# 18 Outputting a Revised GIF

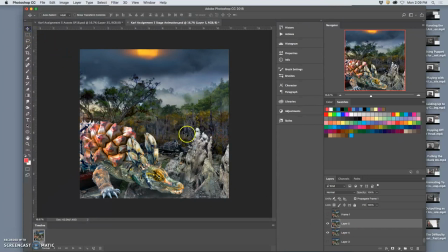252s
Four times. Get away with that much.
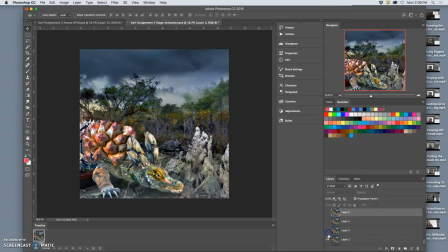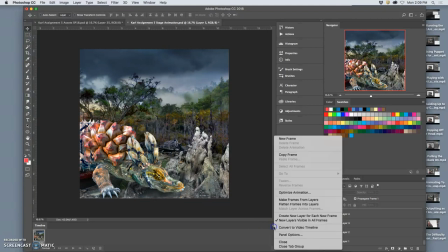275s
Yeah, let's try outputting it now. I think just that open mouth. I was thinking, why not open the mouth? I have it. This might be enough. Make frames from layers.
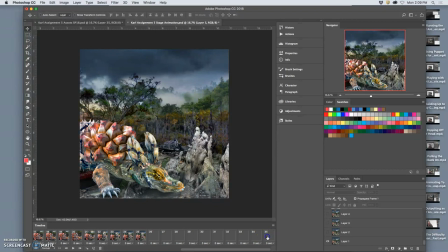286s
Set it all to 0.3. Maybe have this first frame last longer. 0.5, have this one last 0.4.
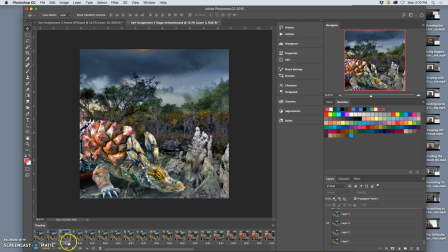305s
That will set us in a little bit more slowly. Have this one last 0.35. You can go up to two decimals. Then it goes in a 0.3. Let's see.
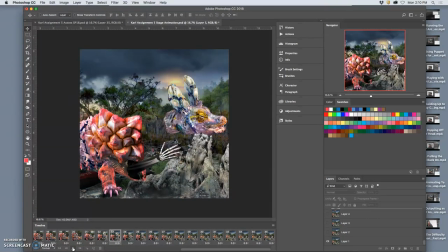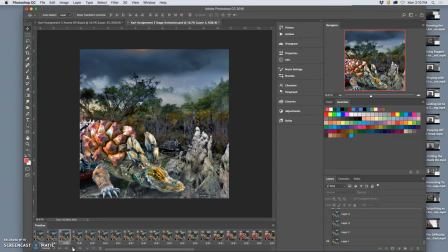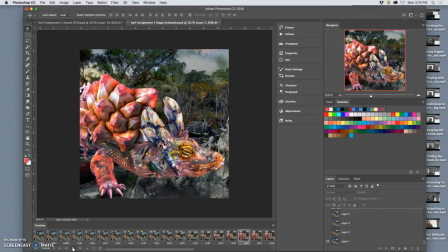335s
Yeah, that's not too bad.
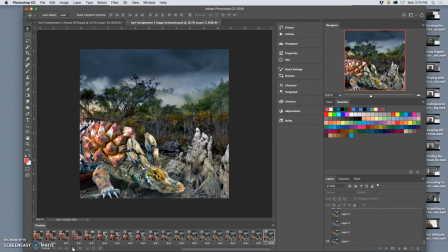340s
I'm sure there's other things I can critique about it, but
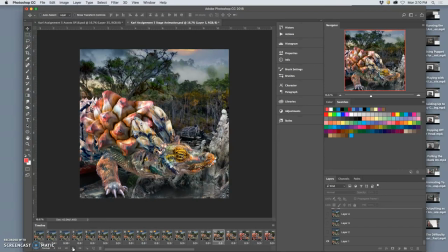348s
that'll do.
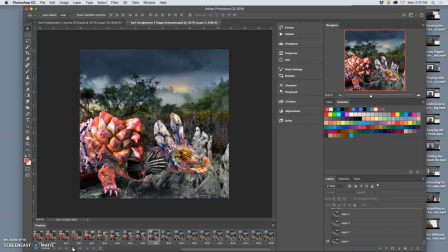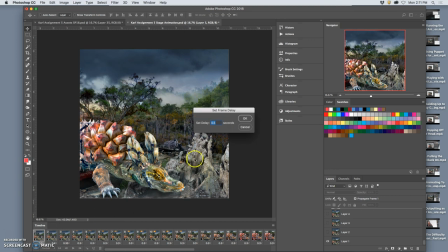355s
I kind of like slowing down the beginning. Maybe I can even get away with like 0.6. It's basically having two frames and 0.5. So once you have your final frames, it can be worth
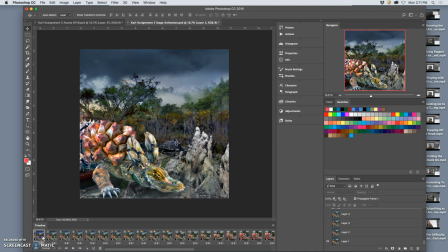372s
tinkering with the timing. It's going to probably go a little bit faster once it's all not full resolution.
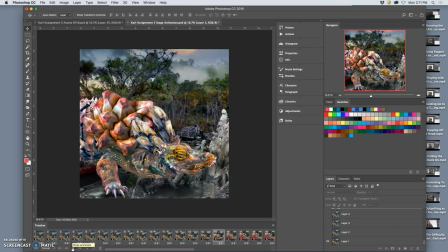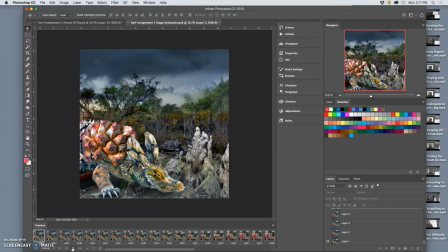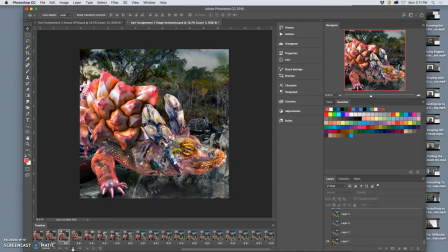394s
I like having a little bit more time for that sun to establish itself.
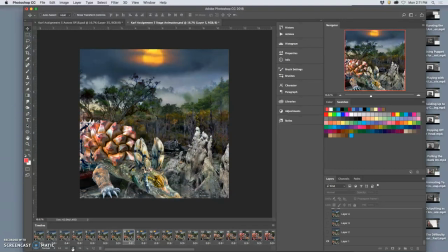404s
Okay. Hopefully it's an unexpected.
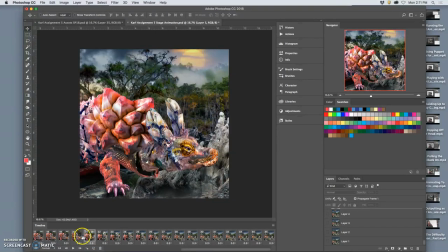410s
I just want to test it with this one not in the mix.
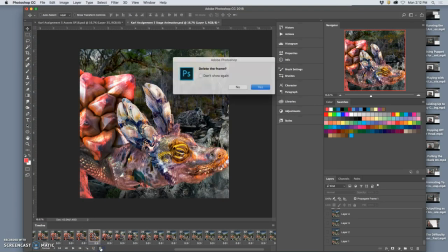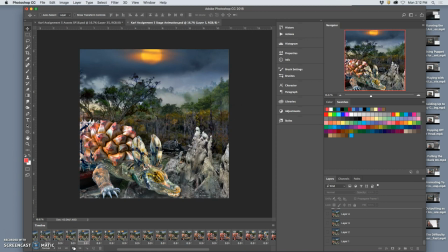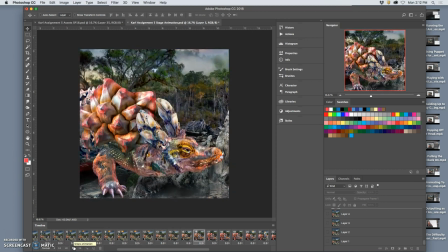428s
That extreme zoom.
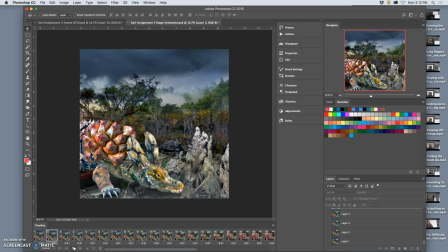433s
Yeah, I think it's a little smoother without it. You still have the shaky camera at that point. But yeah. Good. So sometimes subtlety is helpful.
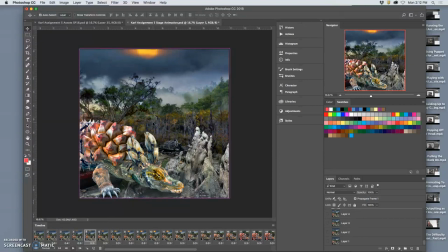449s
Okay, so now that I've got it, I save it at full resolution because we're still at
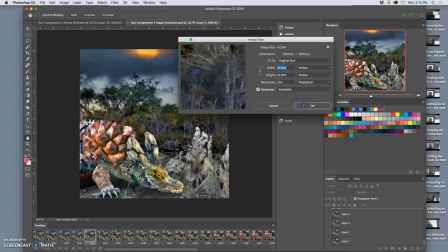459s
11 by 11 inches by 350, basically. Save it. It's a huge file.
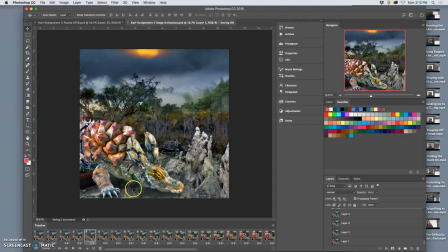464s
It's 1.5 gigabytes. But I could save this as a movie file if I wanted to play it with millions of colors and at full resolution. And I can show you that after we get the GIF done. But let me save this as a new GIF.
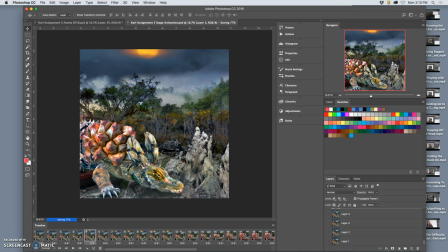485s
So I'll play them side by side so you can see the difference. And I think extending that beginning really helped, especially as it loops, to get you kind of comfortable with what you're looking at.